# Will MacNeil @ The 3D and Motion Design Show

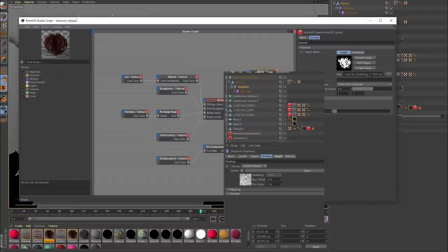(9:39)
So basically these are just cards that have a displacer with some noise and that's just making them kind of move around like they're rippling in water.
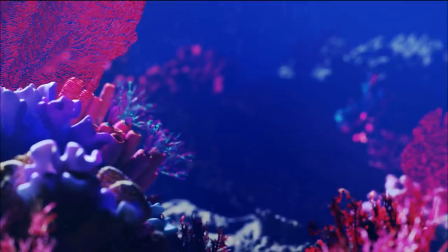(9:46)
You can see here, if you look around carefully in some of the corners, just those objects that are just kind of gently flowing.
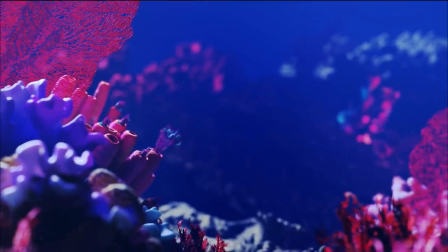(9:53)
Some of those are really, really simple objects. They're just basically cards with images on them. And the further away from the camera you get, obviously there's a lot more you can do with stuff like that.
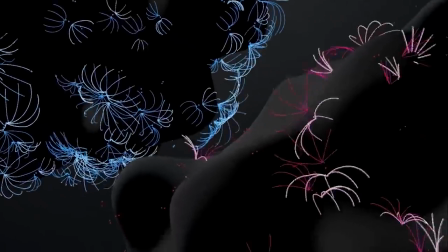(10:04)
Then you kind of build up to the next level of asset. So in this case, these sort of umbrella plants, I think Tosh called them, which we had throughout the film,
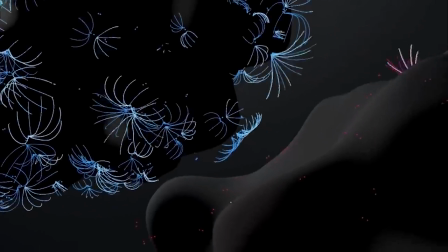(10:13)
and they were kind of an important narrative device to kind of explain how an idea kind of comes in from one side of the frame and leaves in another,
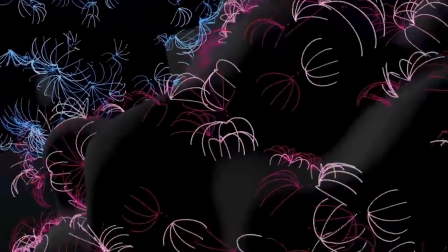(10:19)
like it's being passed on from one person to the next, like they're kind of whispering to each other.
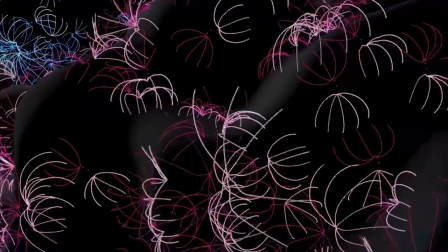(10:24)
And so we pre-vis and we use MoGraph tools inside C4D to do this.
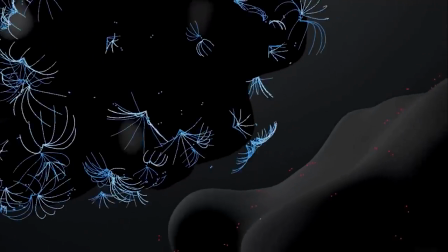(10:29)
And then obviously you've got a lot of these things, but we really just created one hero animation for this.
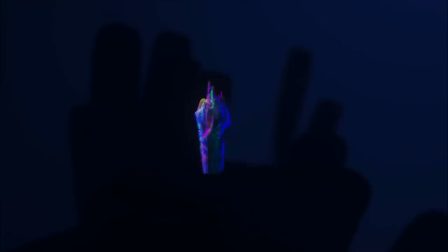(10:35)
And this was created by Ewan inside Houdini. I think you could do this inside C4D as well, but Ewan chose to use Houdini for it.
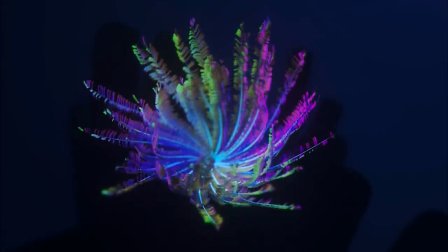(10:42)
And then this one asset gets used, it gets instanced. So basically it appears again and again in the film.
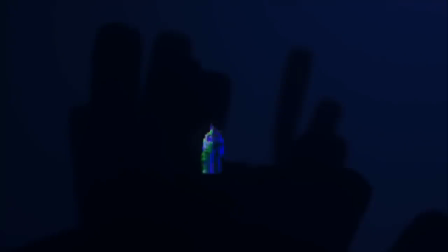(10:48)
But the memory used by it is only just that one object.
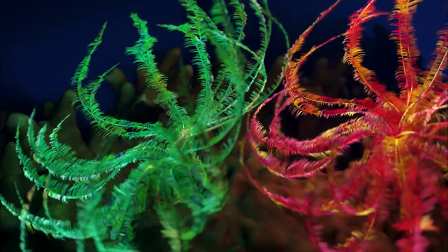(10:52)
And you can see how great they look just by varying the textures a little bit, using some procedural shaders to make things feel kind of unique and different.
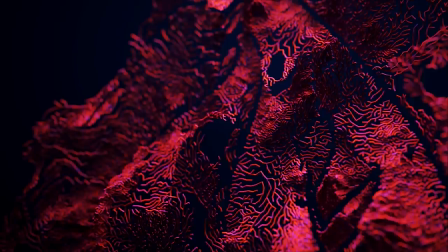(11:03)
I think they're quite beautiful. Another type of model kind of building up in the complexity is something like this. And if you look carefully, you might see in here a pattern called reaction diffusion. This is basically a procedural model made using reaction diffusion.
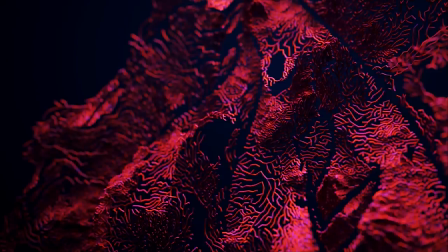(11:19)
I believe you can do this in X-particles now. We built this in Houdini as well, brought it in. And it's actually quite a complex thing, but not a massively difficult thing to make.
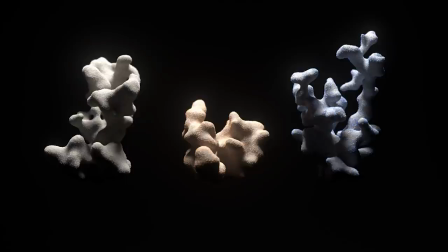(11:32)
And then the more kind of, I guess you'd call hero models, so they're really the big foreground models. We used an interesting technique for these called volume modeling. And there are a few different ways to do this, depending on whether you have things like X particles or you're working in the main core of C4D.
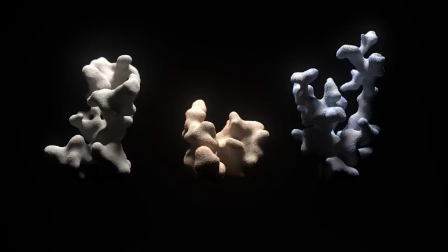(11:49)
But volume modeling basically means taking objects, whether they be splines or particles or any kind of geometry, and converting them to a volume where basically they become like a big, airtight, solid around those objects.
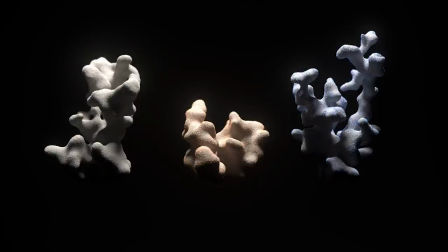(12:06)
And the definition, the amount of detail you put into that volume is kind of how faithful that is to the surface of the objects that you put in. So it's great for creating things that are kind of, you know, one big solid thing, but is kind of adhering to a form that you want to define beforehand.
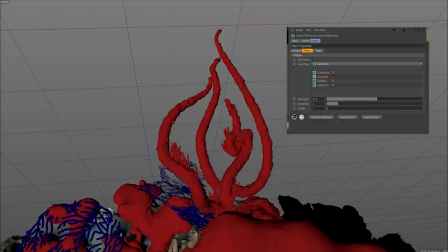(12:23)
And the main use of that was on our logo object, which was a really complicated thing to art direct for the film. Because when you have something like this, you want to make it look like the logo. You want it to be recognizable. And this is recognizable as Al Jazeera's teardrop logo, they call it.
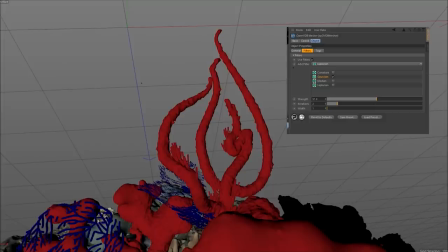(12:42)
And it's Arabic calligraphy that I believe does say Al Jazeera. And we wanted it to look like it was there and recognizable, but also like it really belonged in the scene. So we had to make it feel like a believable piece of coral. And the technique that the team used on this was they
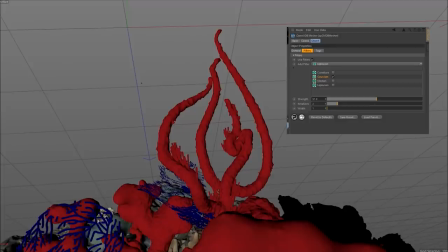(13:00)
built a base shape of this logo using splines, and they just drew it with curves, basically. Then they fired particles along those curves using X particles, and then froze those particles.
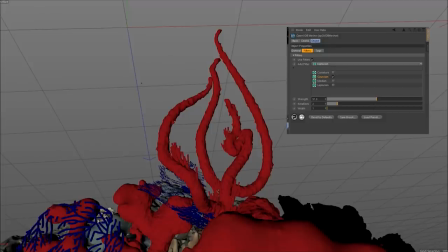(13:15)
And you can see here in the scene they used something called the OpenVDB Mesher inside X particles to convert those into a volume. And that's when they suddenly take on this kind of solid shape. So if you imagine something that initially was just splines, then became lots of little particles,
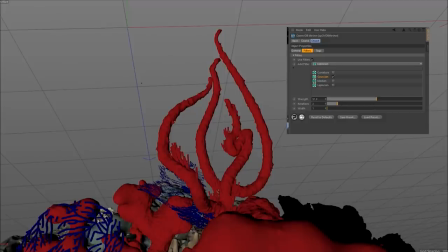(13:31)
eventually becomes these kind of bumpy, lumpy tubular solids using the VDB mesher. We then converted those VDBs back into polygons. We took them into ZBrush and added a little bit of detail, just to add a bit of custom detail to them.